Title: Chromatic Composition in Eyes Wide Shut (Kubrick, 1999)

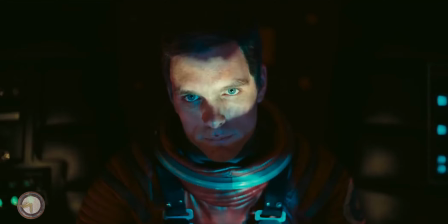Eyes Wide Shut, Kubrick's last work, is a fascinating film. Though some of the previous films from the American director can broadly be considered as finer achievements,
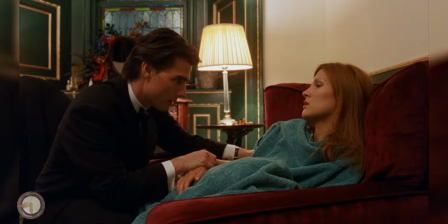iconic by themselves and standing as some of the best in their genre, Eyes Wide Shut is nevertheless a particularly stunning work of aesthetic refinement,
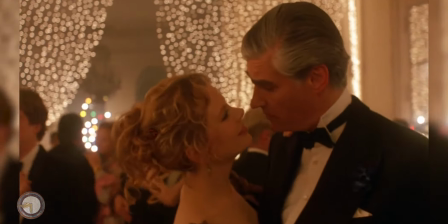showcasing Kubrick's focused decade-long experience through its subtle chromatic creativity and dazzling luminosity that has mesmerized its viewers.
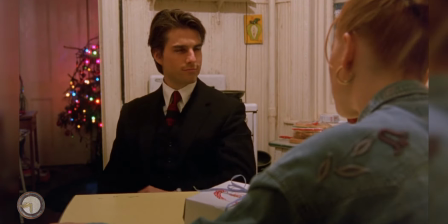Though Kubrick had decisively demonstrated his visual acuity in all his other films, Eyes Wide Shut excels in presenting a vibrant,
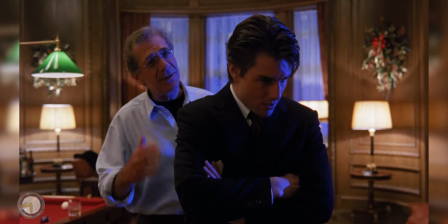colorful palette that is as titillating as it is ingenious, employing all the devices and features learned from preceding works.
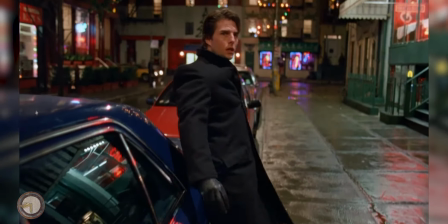This essay will focus on deconstructing its chromatic structure and on Eric's approach to lighting,
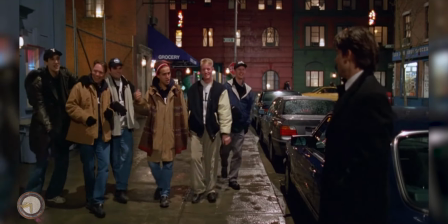that so successfully turned the film into a visually hypnotic adventure that That would inspire many filmmakers to come,
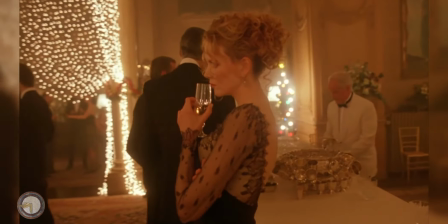with his influence still seen nowadays in contemporary trends. In the films he directed prior to Eyes Wide Shut, whether in monochrome or color,
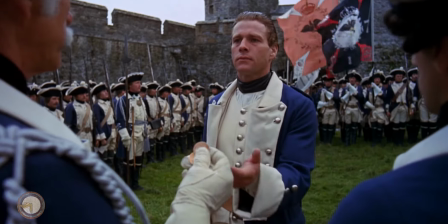Kubrick already featured expressive lighting and striking hues to reinforce drama and substantiate mood.
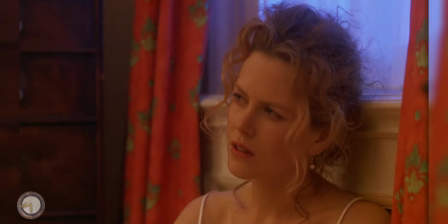In Eyes Wide Shut, he takes it up a notch,
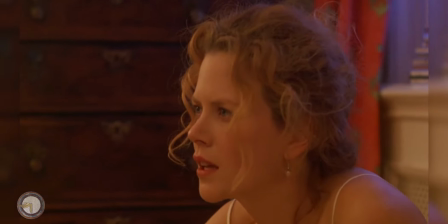by immersing the film with these elements and boosting them up by increasing the sensitivity of the film reels with a technique called push processing.
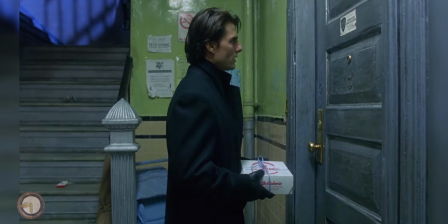The result is a highly saturated color range that is extremely vivid,
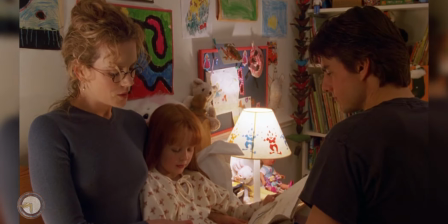conferring to each scene a throbbing palette that turns into a visual feast for the audience. With Kubrick's well-known meticulous and perfectionist approach to the mise-en-scene,
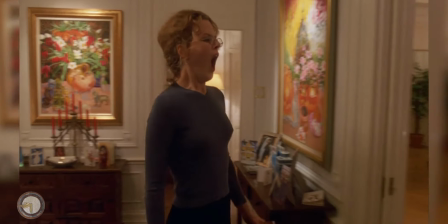when he's left to gaze with wonder and the eyes free to wander in a kaleidoscopic representation of a disquieting Christmas reverie.
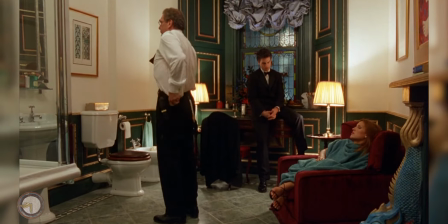If you have seen some of the videos on this channel, by now the mention of an RGB scheme or a tetradic colour arrangement will perhaps be somewhat familiar to you,
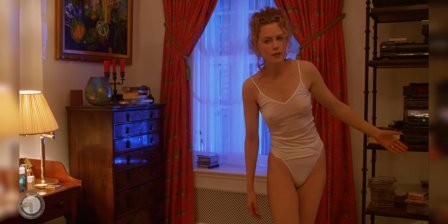as these were addressed very briefly for example in the essay on Dardenne's The Child. A proper, more comprehensive analysis will come out in the future,
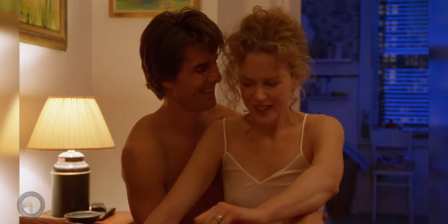but for now it will suffice to say that Kubrick's chromatic composition leaves a particularly conspicuous imprint in this film,
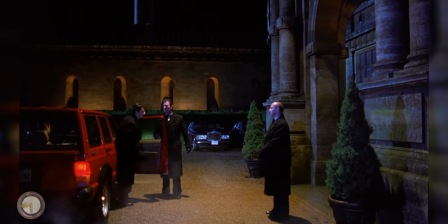as he dedicates to its many frames a conceptual design that displays the four colours that are generally used to create a lively and
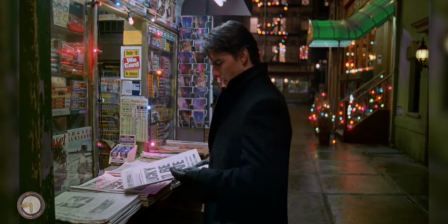balanced image in all pictorial mediums.
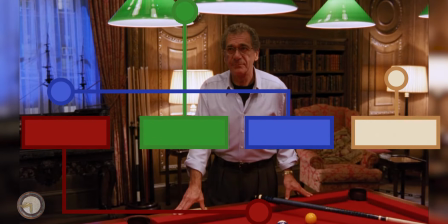Red, green, blue and yellow are given a platform to connect and enrich the narrative through their visual apprehension,
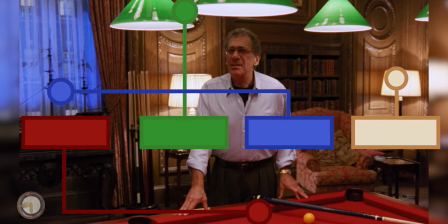their appearance taken merely as accidental, only if one discards the aforementioned fastidious approach to filmmaking that characterised Kubrick.
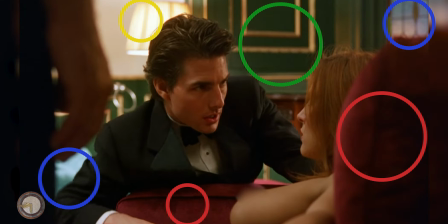With him, no prop, object or set are randomly assigned, be it a piece of apparel, a wall, a carpet,
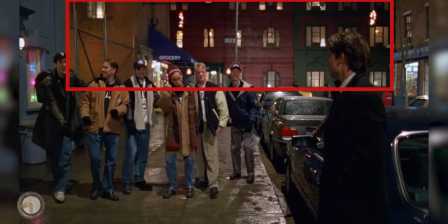a painting, a window, a building facade, or a passing taxi, nothing is placed or framed by accident,
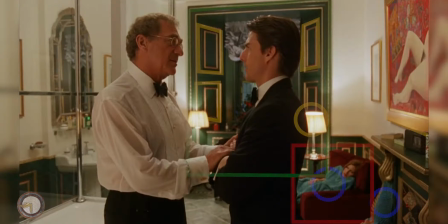indeed all visible components of its space are thought out in accordance with their aesthetic perception.
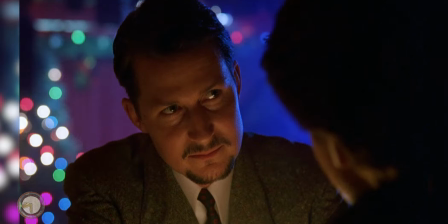Naturally, the ubiquitous indoor Christmas lights with their tinted light bulbs,
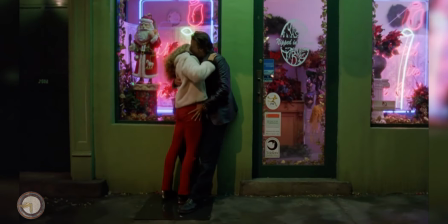the neon signs and bright shop fronts also play a role on this chromatic perception, but light will be dealt with shortly later on as well.
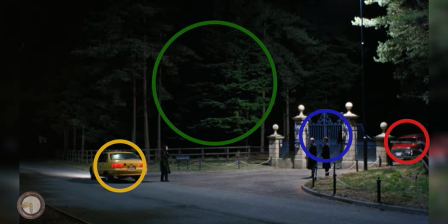Nevertheless, once you've noticed this arrangement and cogitate on it, eventually it will become second nature to you whenever you look at the film.
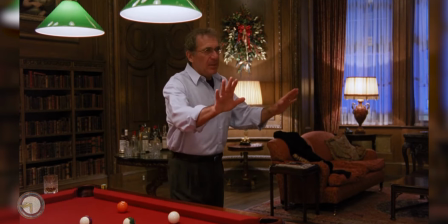For instance, can you assign all the elements of the tetradic color scheme on the following scenes?
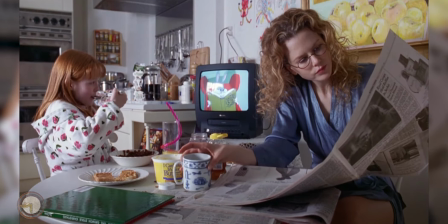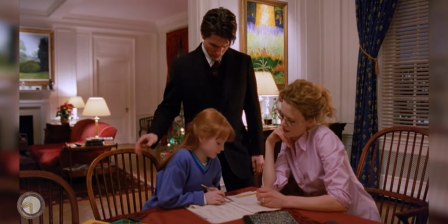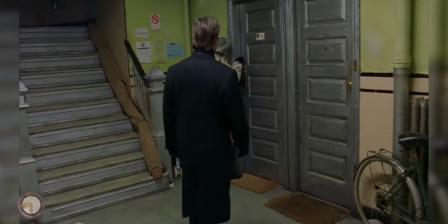Eyes Wide Shut doesn't always feature the full arrangement, given that yellow is sometimes taken somewhat as an extra in the more immediate RGB triadic model,
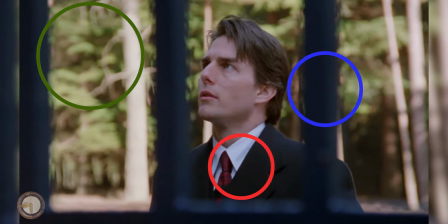which is just as effective, even if slightly less energetic. Nonetheless, it's a common design that confers chromatic balance,
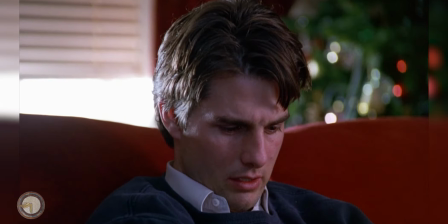that is still appeasing and seducing for the eyes of the viewer, reflecting as usual a deliberate conception.
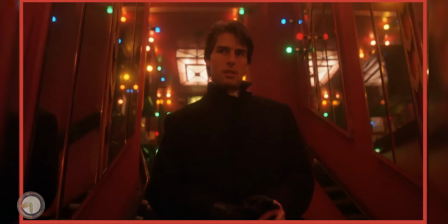On the other hand, the film also features scenes overwhelmingly dominated by a specific color, as per Kubrick's style scene in preceding movies,
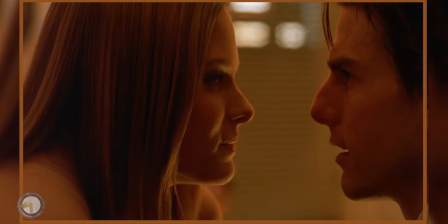a strong mood establisher that associates hues with explicit frames of minds or perhaps even as a visual leitmotif for characters and actions,
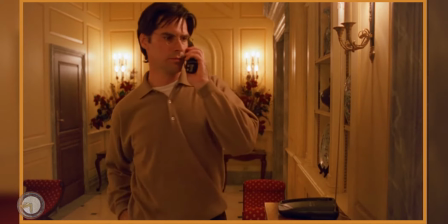but what's more arresting perhaps is the concomitant use of bright orange and blue tones,
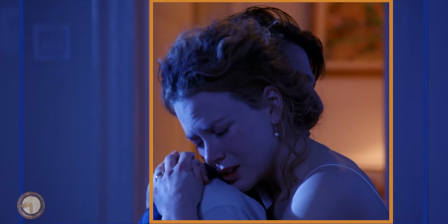something which would go on to comprise one of the most recognizable trends in Hollywood during the 2000s and is still seen 20 years afterwards,
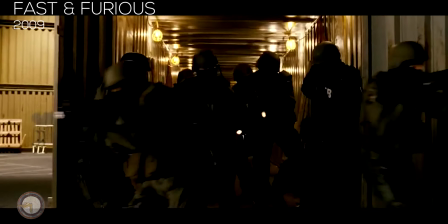commonly known as the teal and orange trend.
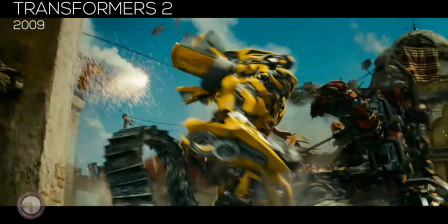Made infamous afterwards by blockbuster director extraordinaire Michael Bay, but having been experimented before in Full Metal Jacket,
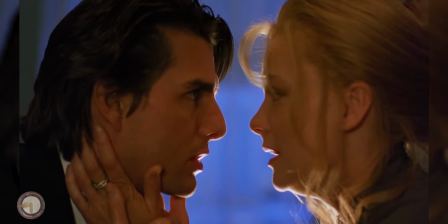in Eyes Wide Shut, teal and orange makes a noticeable appearance that infatuated and mesmerized set designers,
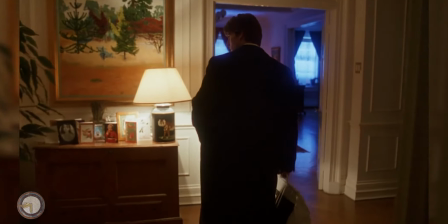cinematographers and directors alike for many years to come after Kubrick's final exposition in the late 90s.
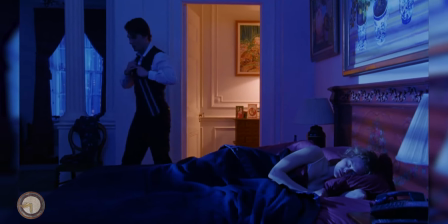It is well known that the blending of strong values of blue and orange,
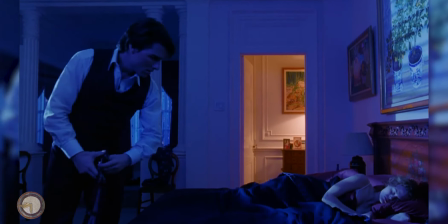complementary chromatic counterparts that are diametrically opposed on the color wheel, makes for an innate compelling and pleasant sight for the human eye,
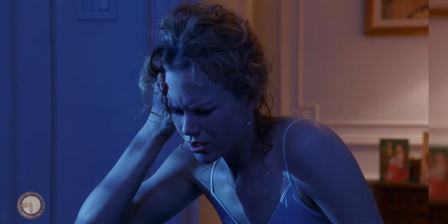while simultaneously giving the impression of extruding its elements from the composition as if in a sculpted relief,
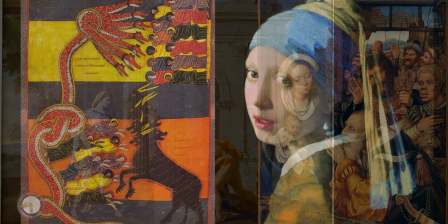and therefore its combination has been used in art throughout the ages, and can definitely verify at least to a degree for Twilight's ineffable beauty as well,
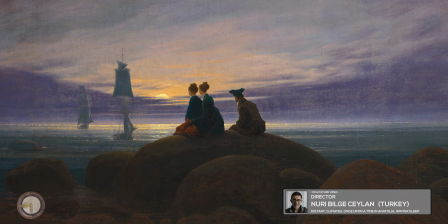as explored for example on a video concerning Ceylan's opening shot in Once Upon a Time in Anatolia.
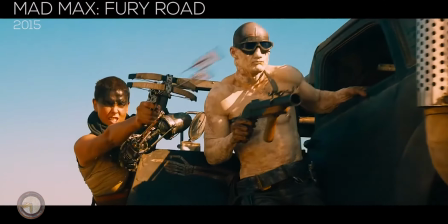Before this dyadic color scheme became all the rage in productions from the West and later all over the world,
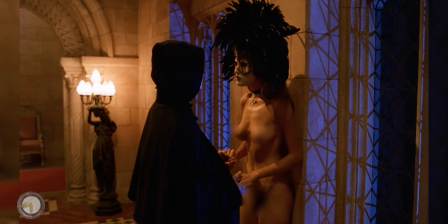Kubrick made use of its combined formal qualities in Eyes Wide shot with great efficiency
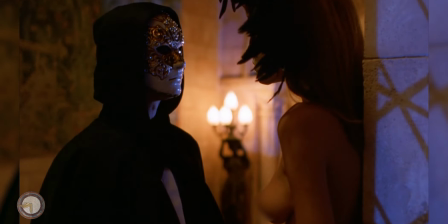by framing its characters in close relation with the windows that suffused the interiors in intense,
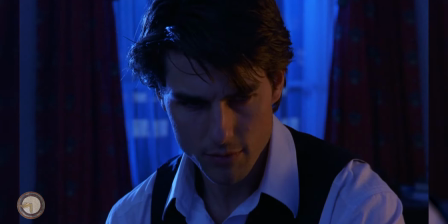captivating and downright mystical moonlight. Kubrick's cinematographer, Larry Smith, has referred to the fact that in creative conjunction with Kubrick,
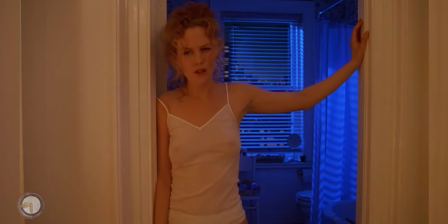an over-the-top blue light was used as if the actual hue stemming from the outdoors that was in fact much more saturated than natural moonlight,
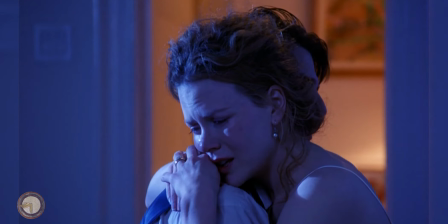and it's only natural to assume that the purpose behind this application was so that the film's color schemes could have a vigorous and somewhat plausible source.
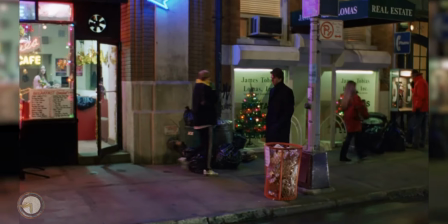Together with the pervasive use of a teal and orange arrangement before it became an overused aesthetic cliché,
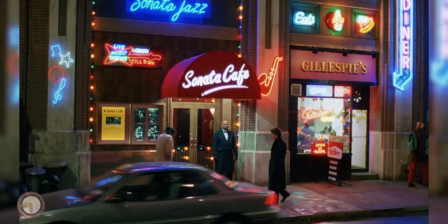Eyes Wide Shut seems to have been also influential on a later trend that currently seems to be present in every major film production,
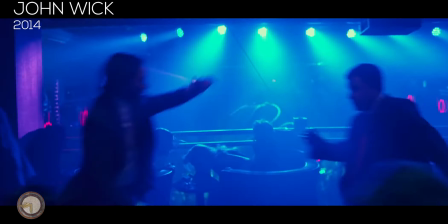more precisely the use of extensive neon lighting. A later video will evaluate this modern tendency that has managed to make most films look similar to one another,
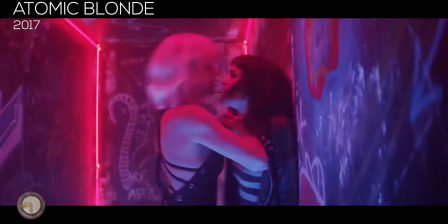much like the teal and orange craze did a decade before,
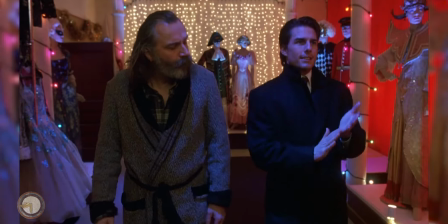but it's interesting to note how Kubrick has applied the use of colorful lighting from electric sources in a way that is familiar to
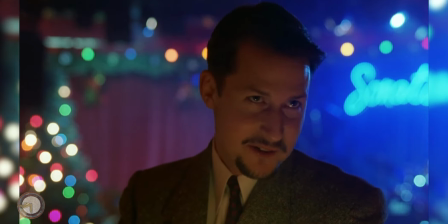what is seen nowadays, taking advantage of the Christmas setting in which the movie unfolds.
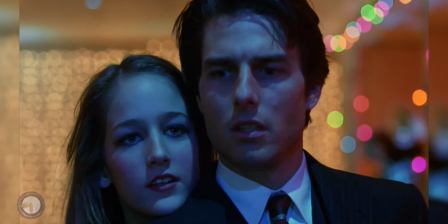With this approach, Kubrick in fact managed to get an expressionistic tone that further reinforced the aspect of implicit fantasy that floats over the story.
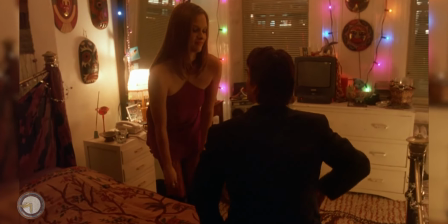The Christmas backdrop was therefore also the perfect excuse to explore and conceive a set
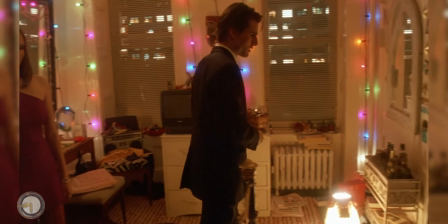design that would allow for lighting of assorted natures to give an enveloping and
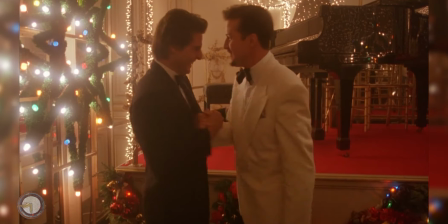almost other worldly impression that very effectively transfigures the supposedly realistic
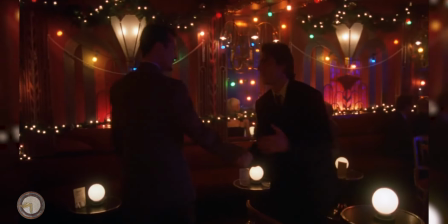atmosphere of the film into one of unreality and of dreamlike hallucination.
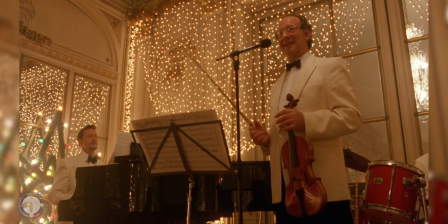Notice how the vast array of shimmering, and not always necessarily colored Christmas lights,
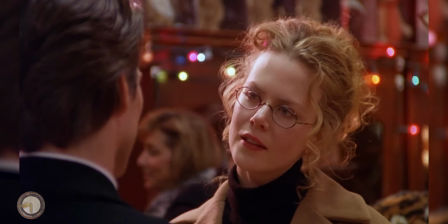ascribe a sense of illusory perception to the film's world through its hazy and reflective radiance that alluringly envelops the characters.
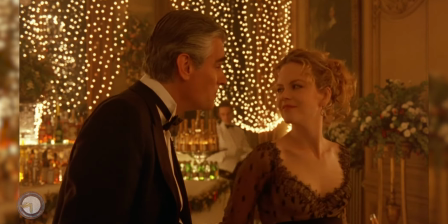Eyes Wide Shut features many other enticing cinematographic traits, such as its propensity for long takes,
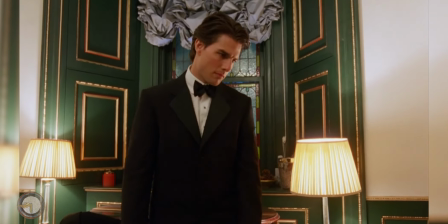thorough use of static handshots, detailed blocking, and the key-knife for composition, that turned the film into a lush visual and aesthetic experience,
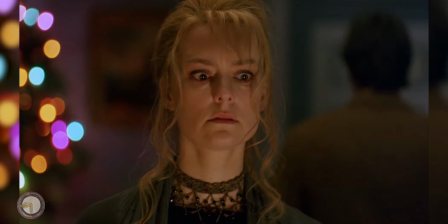but I hope this deconstruction focused on color and lighting has provided at least a more comprehensive understanding of one of the film's defining characteristics.
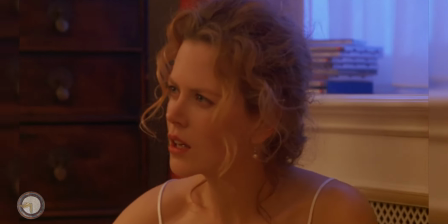Make sure to check the channel for other videos on movies that transcend borders and periods,
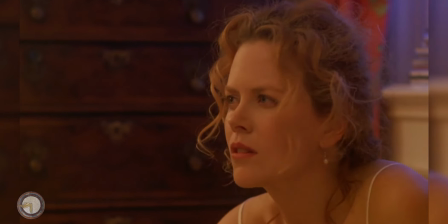and feel free to leave a like or comment, or to share this with other people that might be interested in Kubrick's art.
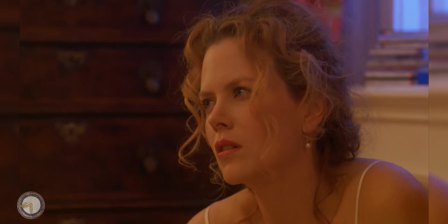Thank you for listening and see you next time.